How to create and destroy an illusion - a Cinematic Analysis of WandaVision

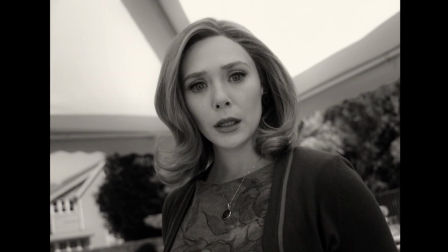Who's doing this to you, Wanda? Wanda.
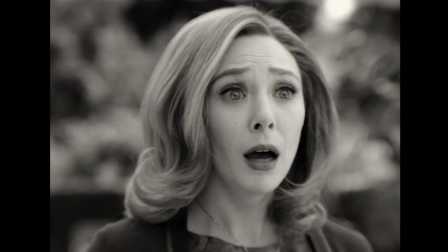What?
Did you spot it? It's pretty obvious.
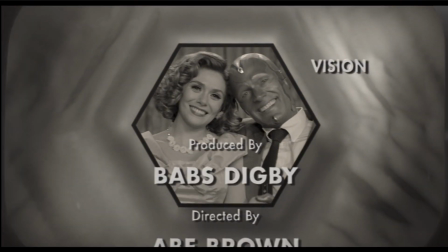The camera emphasizes and strengthens the emotion of Wanda, as she discovers that this reality is maybe not the real one.
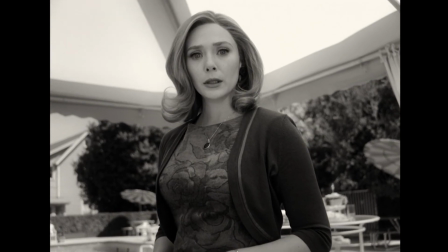Okay, easily explained, this slight rotation, paired with the continuous zoom, creates tension.
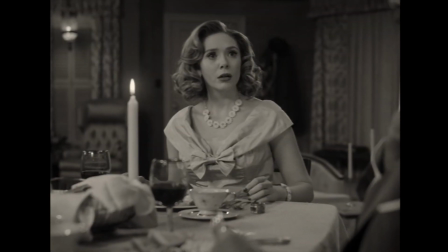Because we are already familiar with the close-up shots from the episode before, this scene wouldn't have such an effect as it does with the slight rotation. When the camera is rotating, it usually hints at something being abnormal or surreal.
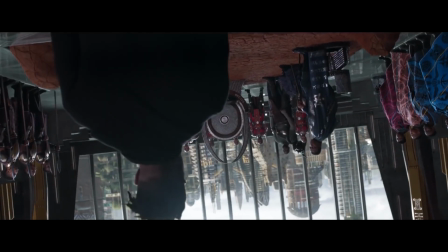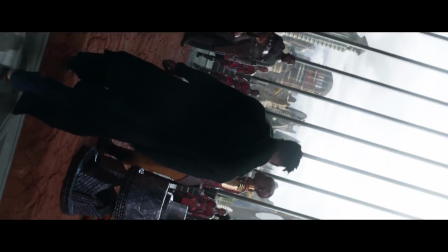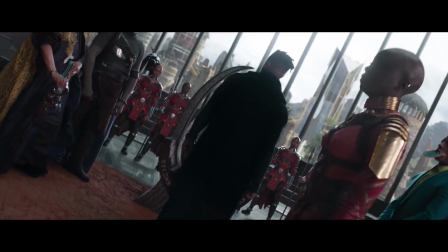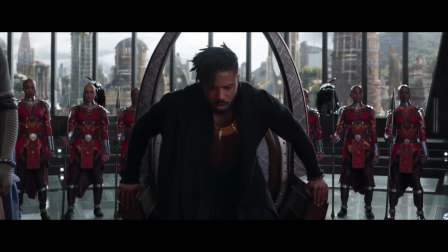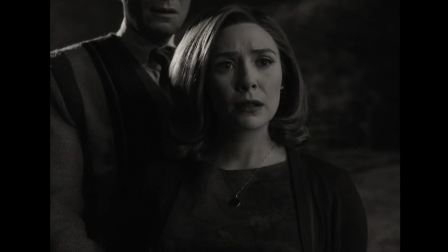Another illusion-breaking scene is the one with the beekeeper. Wanda purposefully uses her powers to rewind and therefore keeps the illusion alive. We just talked about the camera movement.
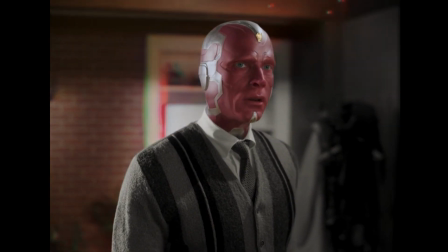Now, let's investigate how the writers intentionally inserted a stylistic device into the storyline and why it is so important.
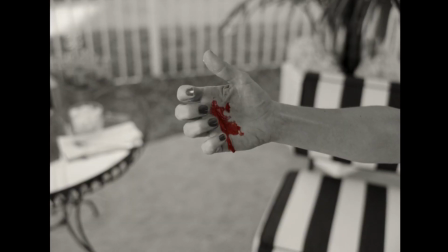The stylistic device I'm talking about is the red color. The red color is a clear stylistic device that I may interpret as emotion.
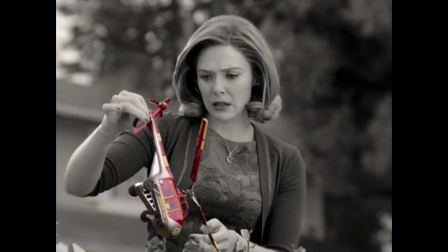The red helicopter with the sword logo,
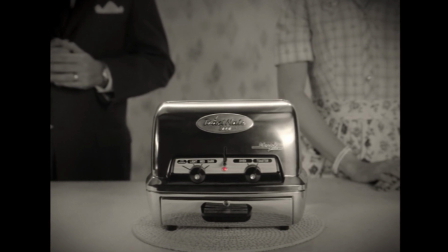the beeping toaster that reminds her of the childhood trauma created by a Stark bomb, and lastly, the death of her lover.
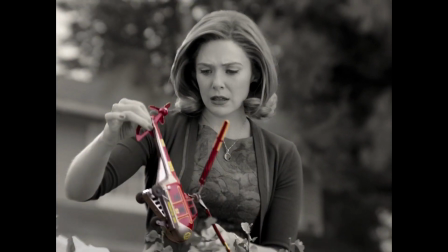A figurative red flag in an indistinct grey world.
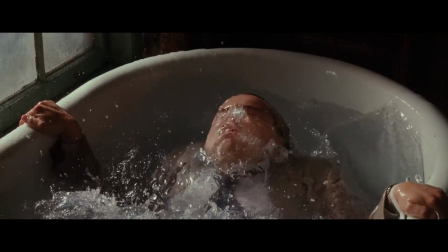In the end, the filmmakers really did their homework and immersed us into an illusion of an old-school sitcom through the copy-paste method, cinematography, and lastly, the editing.
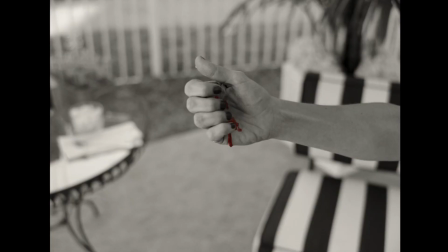Just to tear it down a few moments later, with the use of cleverly chosen illusion breakers. Without the illusion breakers, WandaVision would be just a compilation of sitcom history.
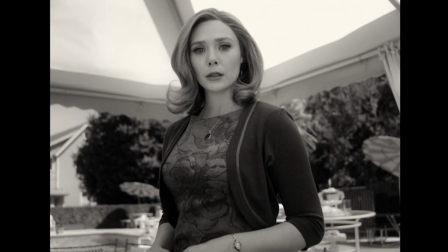But the different use of camera movement and stylistic devices make a difference and suggest that Wanda is living an illusion.
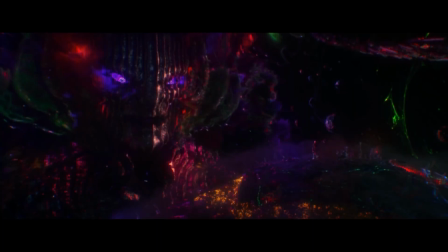But she is not the only one who got tricked. We were expecting Thanos, Dormammu, Ego or Mysterio, but we get thrown into an Avengers sitcom.
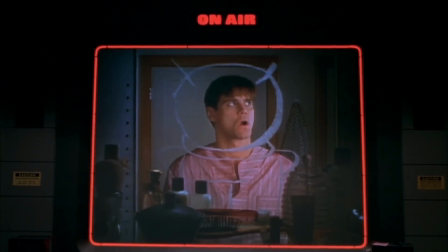This reminds me a lot of The Truman Show, but with the difference that this time not only one person is living an illusion, but the whole town. Interesting, isn't it? That's it with the video. I'm very interested how the story of WandaVision will evolve over time.
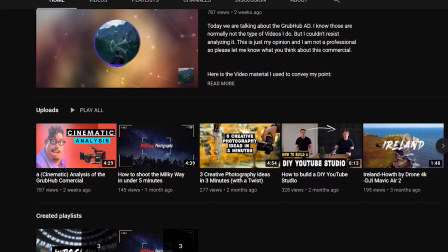Please leave a comment and your opinion about the new Marvel TV series. These videos take a while, so if you enjoyed this, a sub to the channel would be just amazing. Thanks for watching and see you next time.